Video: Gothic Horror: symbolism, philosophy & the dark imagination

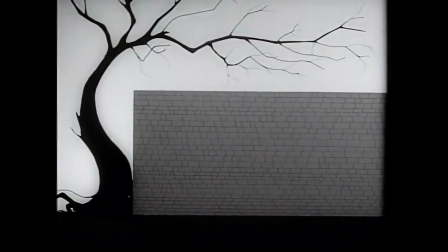How does Tim Burton create a homage to the genre Gothic horror in his short film Vincent?
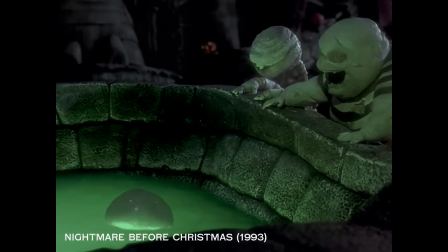Tim Burton is known for his interpretation of Gothic horror, being the twisted mind behind movies such as Nightmare Before Christmas, Edward Scissorhands, and Frankenweenie.
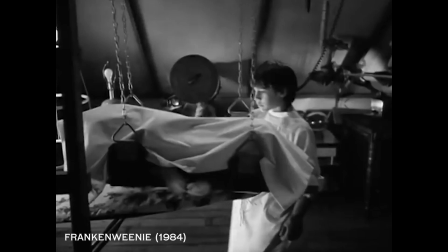But before his success as a Hollywood filmmaker, he was an unutilised artist working at Disney.
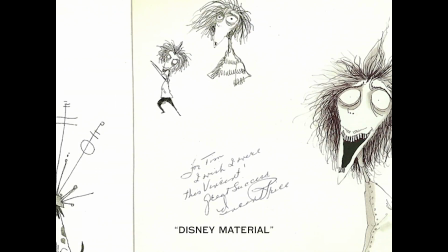His drawings were not considered Disney material.
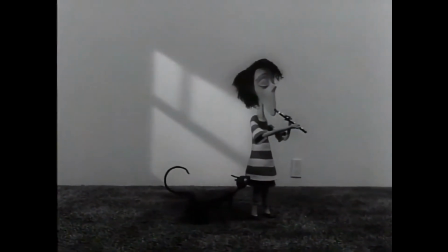However, two executives saw his potential and gave him a budget of $60,000 to create his first short film, which he chose to complete in the form of stop-motion animation.
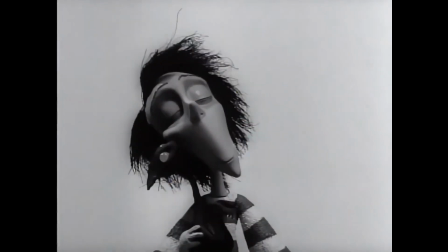The short film Vincent, 1982, is a homage to Gothic horror.
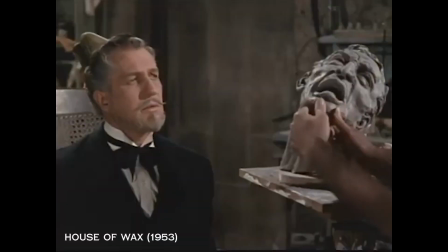It shows a child pretending to be Vincent Price, the great actor who starred in many Gothic horror films such as House of Wax and The Masque of the Red Death, having several references to his work within the film.
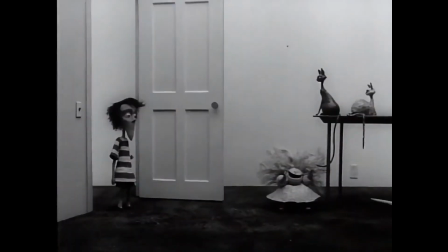The short film is a juxtaposition of a child escaping his normal bleak life into his dark imagination.
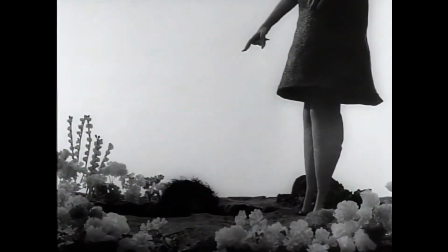For instance, when his mother sends him to his room, he believes he is being sent to the Dark Tower of Doom.
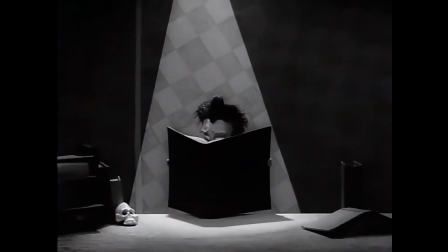Vincent is shown reading the novels and poetry of Edgar Allen Poe,
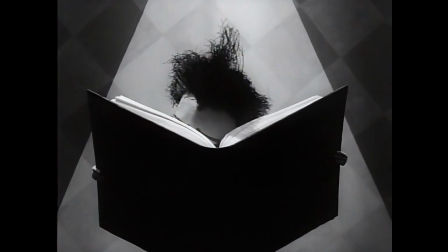referencing his work in Gothic literature like the events of Fall of the House of Usher, and even the original novel of The Masque of the Red Death.
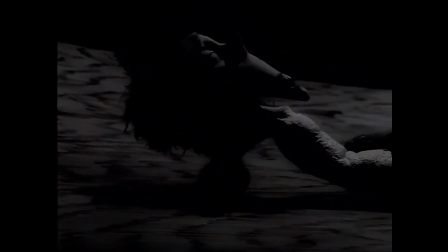The short film was a successful experiment of animation in Gothic horror which would later influence Burton's specific style.
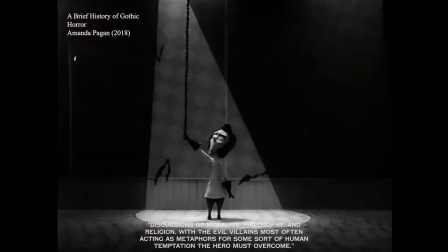Gothic horror as a subgenre has discussions of morality, philosophy, and religion,
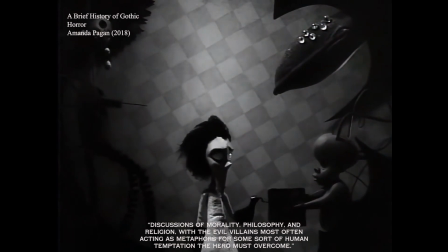with the evil villains most often acting as metaphors for some sort of human temptation the hero must overcome.
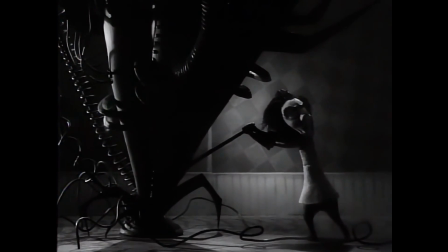The subgenre was created through novels and became a popular style of writing,
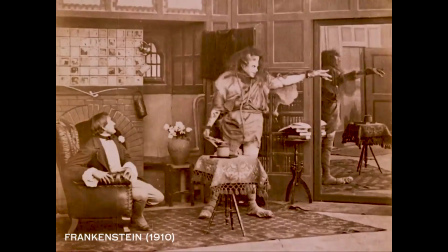with famous writers such as Mary Shelley creating some of the area's largest hits like Frankenstein, where these discussions are apparent.
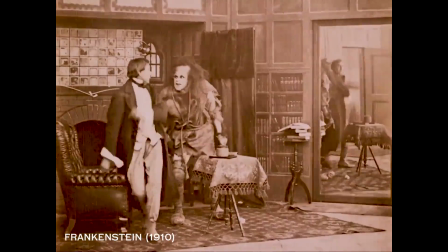As a genre, Gothic literature has been described as a symbolic realm. Frankenstein, for example, has been interpreted in many ways. Some say it's a symbolisation of humanity trying to connect with their maker, I ought to be thy Adam.
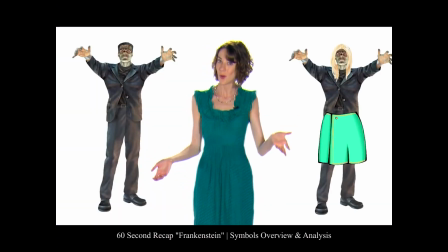And some say it's a symbolisation of women's rights at the time of Shelley's work. A more recent example would be Susan Hill's The Woman in Black,
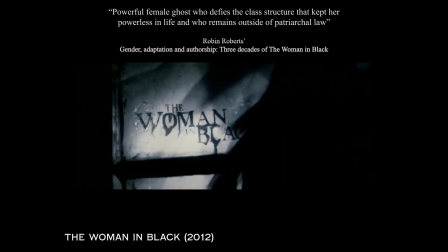where it involves a powerful female ghost who defies the class structure that kept her powerless in life and who remains outside of patriarchal law.
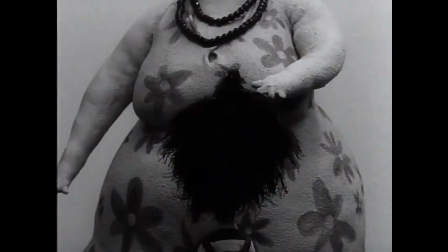The short hints at many of these symbolic discussions that can be seen in Price's previous work.
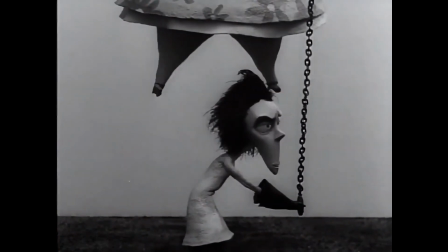They reference the common motives. This is where the element of horror is emphasised. Gothic horror depicts these discussions of morality and philosophy in the form of a monster or ghost.
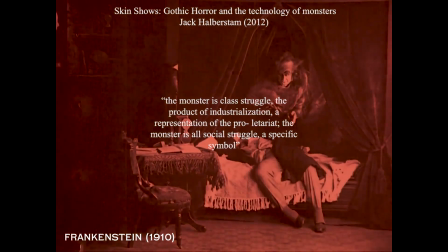Mary Shelley said about Frankenstein, "The monster is class struggle, the product of industrialisation, a representation of the proletariat.
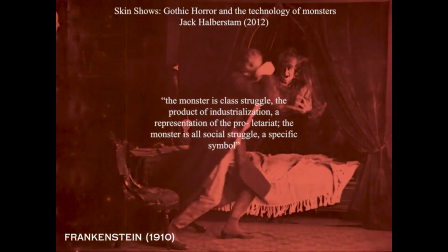The monster is all social struggle, a specific symbol."
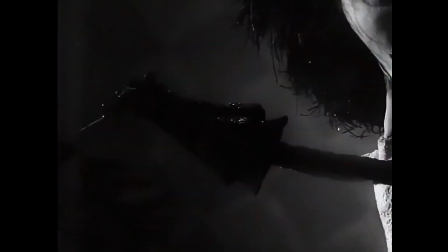Throughout Vincent, Burton has made several references to the symbols utilised in the work of his admired authors.
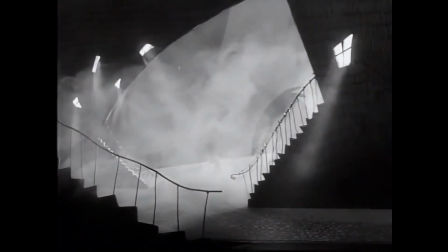Vincent plays God when creating Abercrombie, just like Victor Frankenstein defying nature from Mary Shelley.
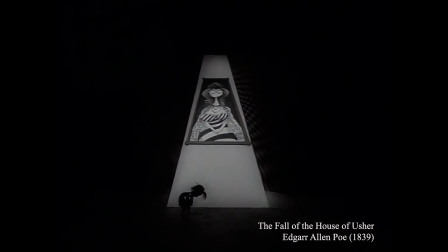He also refers to Edgar Allen Poe's Fall of the House of Usher, when Vincent's wife is buried alive.
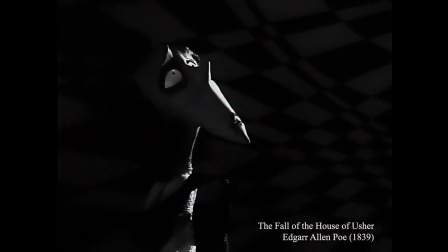Having its plot and symbolism also rely on a number of traditional apocalyptic motives. In an article discussing Gothic horror conventions, it is said that the principal allure of Gothic horror stories is the building,
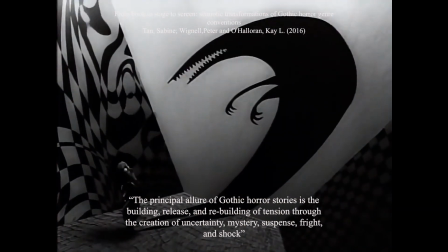release, and rebuilding of tension through the creation of uncertainty, mystery, suspense, fright, and shock.
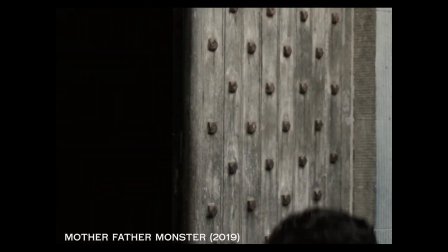For example, in the short Gothic horror film, Mother, Father, Monster,
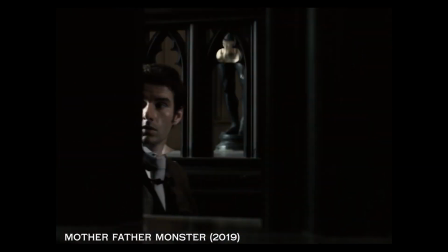a man takes up a position as a butler in a seemingly empty castle and is told not to enter a room for his own safety.
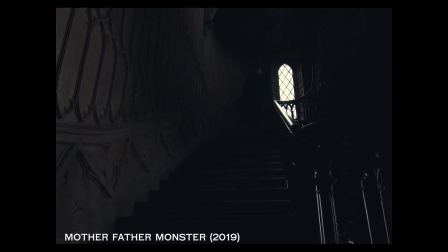There is a constant repetition of building and releasing tension. 1 minute it's silent, and the next there's an ominous clatter of chaos,
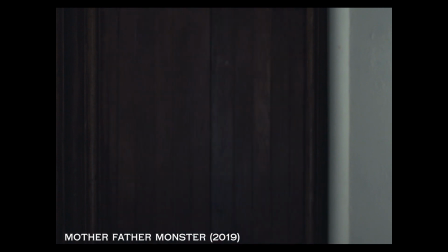a common tendency for horrors and utilised more heavily by the Gothic to aid in suspense for a ghost or monster. Vincent was first written as a poem by Tim Burton in the style and rhythm of the Dr Zeus poem.
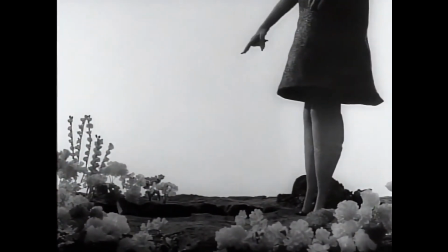It acts as a constant juxtaposition between reality and this disturbed child's imagination, going up and down through what is essentially insanity.
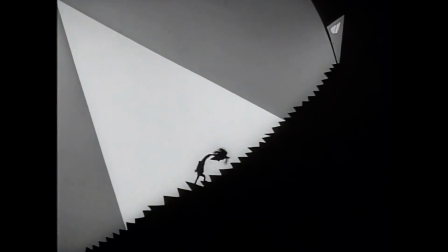This is how tension and suspense are created. Whilst Vincent goes insane, it is shown both visually and through audio.
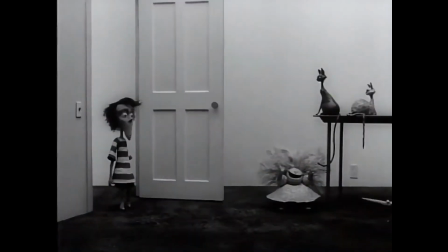As it's a poem, the first line will be told as if it's reading a children's story, with lighter colours and softer sounds, showing a friendly version of Vincent's home life.
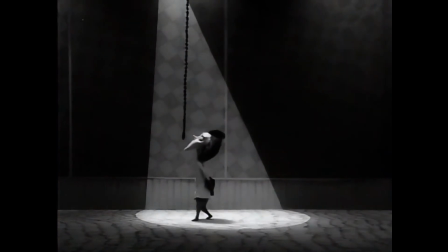Then the next will be transformed into a more cynical tale, with sharp organs playing and dark creepy settings, inspired by an older Gothic image.
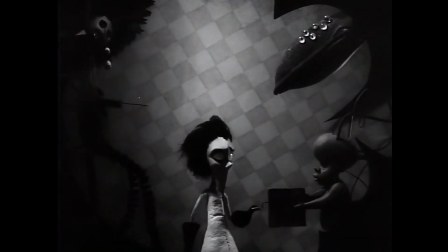The contrast between Vincent's real life and his imagination is highlighted by the design of the mise-en-scene throughout the film.